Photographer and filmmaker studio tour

Have you ever wondered how to light a YouTube video?
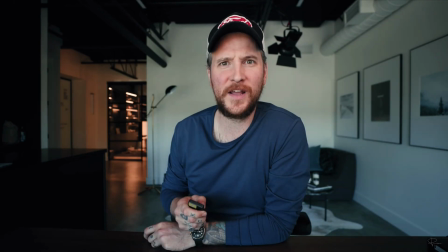5s
When it comes to filming for YouTube channels, many people have many different setups, and there are loads of ways to go about it. You can do 1 light, 2 light, 3 light, window light. There are so many options available to all of us. Now, I'm into my light. I love light. I love light. Light is, for me, probably one of the most important parts of photography and cinematography, and mastering that will really enhance your work.
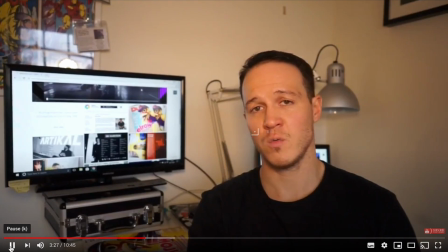29s
And I knew when I started my YouTube channel, long term, where I wanted to take it and what level of production I wanted to create for it, and I'm now at that point where I'm able to do that. So this video is just basically going to show you my YouTube setup. Basically set up my lights to be able to make the videos that I make and create the cinematic effect that I'm trying to achieve, because that's what it's all about. Cinematography, any good quality motion, a lot of it is about, you know, leading the mind, leading the eye somewhere else by the use of light. And being able to do that in a YouTube video and understanding some principles of light will really help you enhance the production of your video. And when people click across your video, they go, yeah, this guy knows what he's talking about. I kind of want a piece of that. So what I'm going to do is just explain what I've got going on and what it is I've got going on and why. I think it's really important when it comes to using equipment is always the why. You know, why do I use that? It isn't a case of me just throwing loads of light, you know, and being like, hey, this is what I'm going to do. They all serve a purpose and they all complement each other beautifully. The biggest bit of advice I could give anybody getting to grips with lighting would be 1 light at a time. Don't start with a multi-point setup, because you will soon kind of get to a point where you don't understand where any problems are arising from.
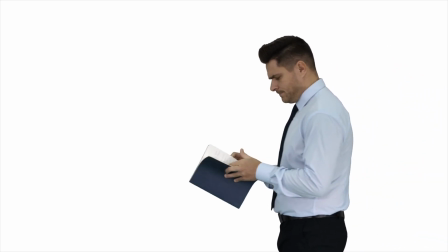One light at a time, and when you master that, move on to adding another light. And then obviously beyond that is looking at things like your audio quality and how to control it. So in terms of what I've got going on, I have what would be called a 4-point light setup.
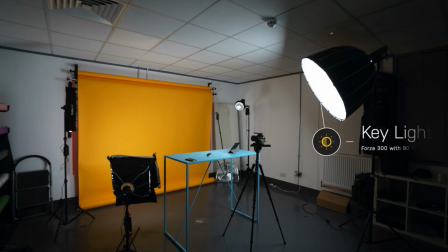116s
So in front of me here, I have a 90cm softbox running from a Nanlite 4s of 300.
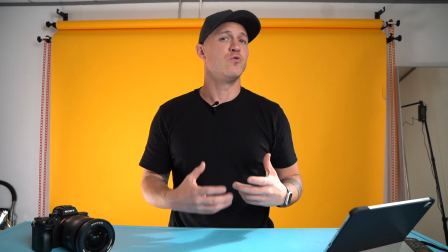122s
So that's creating a really soft, broad light, and that's what we call the key light.
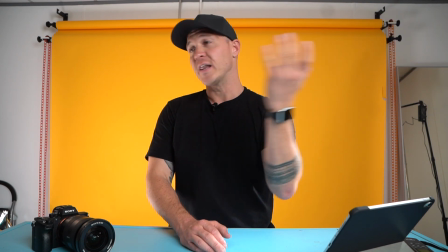127s
Okay, so that's angled just off of me slightly to create a little bit of shadow across my body, so there's added depth to this whole image.
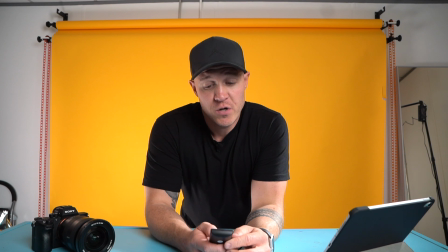134s
Now if I wanted to, and for a lot of YouTubers, you know, you can operate with 1 light, and I'm going to show you what that looks like now.
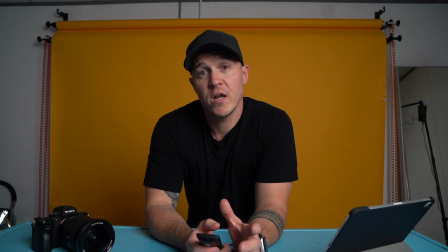141s
So this is now just a 1 light setup, and I'm using a key light.
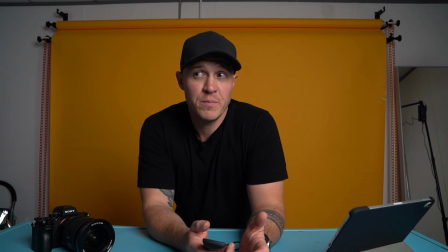145s
This will do for a lot of people in YouTube, and there are many people in YouTube that will use this setup continually throughout their whole career.
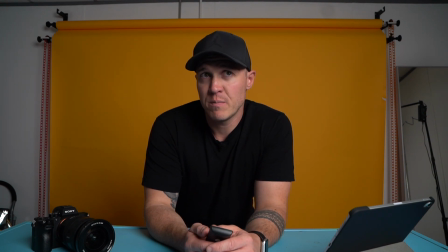152s
But the problem with this is you only have 1 source of light, so you're kind of then maybe relying on the space of the room or the lens's ability to create depth. Every time you show somebody a still or show somebody motion, you're always trying to trick the mind that there's depth there to make it seem as realistic as possible.
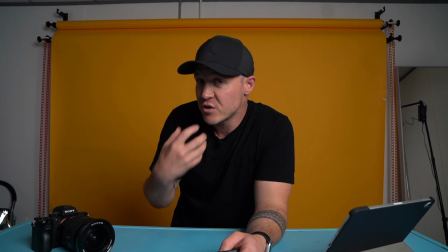169s
Keep people looking at it a little bit longer because they're intrigued, it's more realistic, they can relate to it.
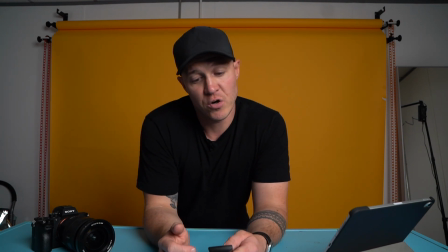174s
So what we would do in that sense is I would then look at creating what we call a kicker.
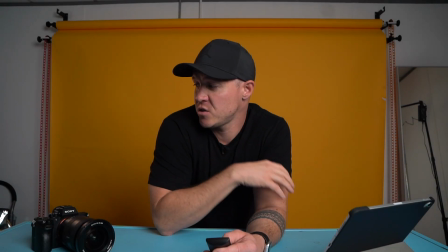178s
So this is our key, behind us is the kicker. What this is doing is this is creating a kick of light on my shoulder.
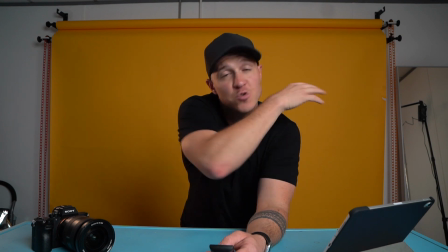185s
And this is adding separation. So the key light is lighting me, it's also lighting some of the background, but now we have this light behind me doing this.
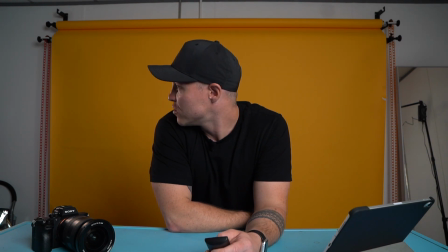193s
What I also do with the key light is, because I'm using a yellow backdrop, what I probably want to do is create a whiter light.
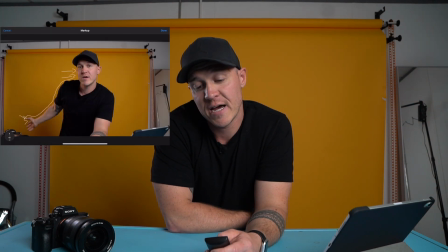200s
So that was orange originally, so I'm now going to cool the light down, and that white light is going to be better separated on my shoulder.
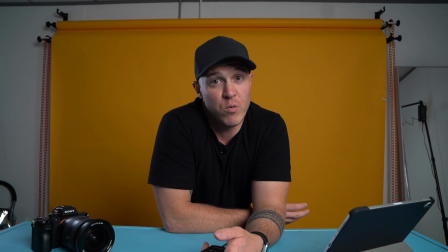207s
So you can see now I stand out a little bit more. So this would be what we call a 2-point light setup, and for what I'm trying to do on this channel,
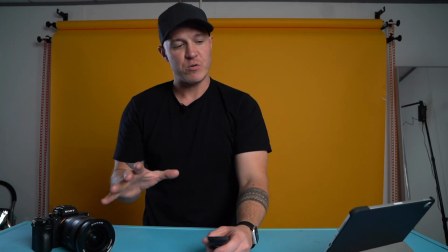215s
a lot of the time this would be great, but I've got this table space in front of me where I want to be able to show products and go into details.
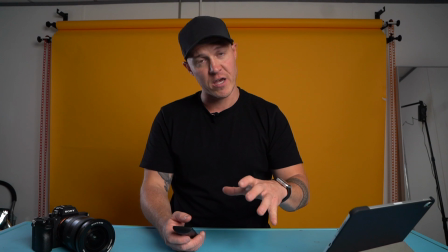221s
So the one thing I needed to do, provide another light source into this area here that doesn't conflict with my key light or conflict with my kicker.
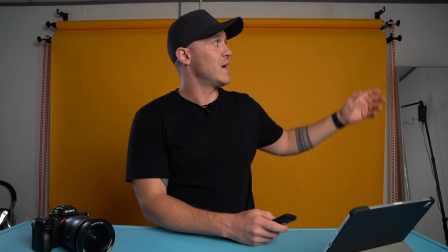228s
So what I've done is I added what could be known as a hair light or another separating light.
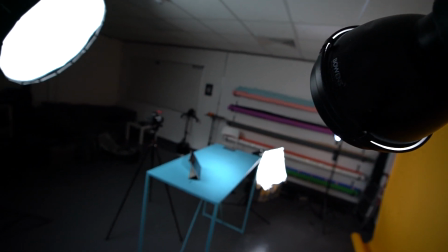234s
I don't call it a hair light because I have no hair. This light is coming over from my left shoulder and it's lighting this space here.
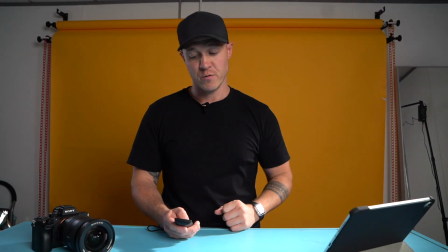242s
So as you can see, I'm going to light this, and what I'm going to do is I'm going to take away the kicker. So we remove that one from the setup now, and I'm also going to take away the key.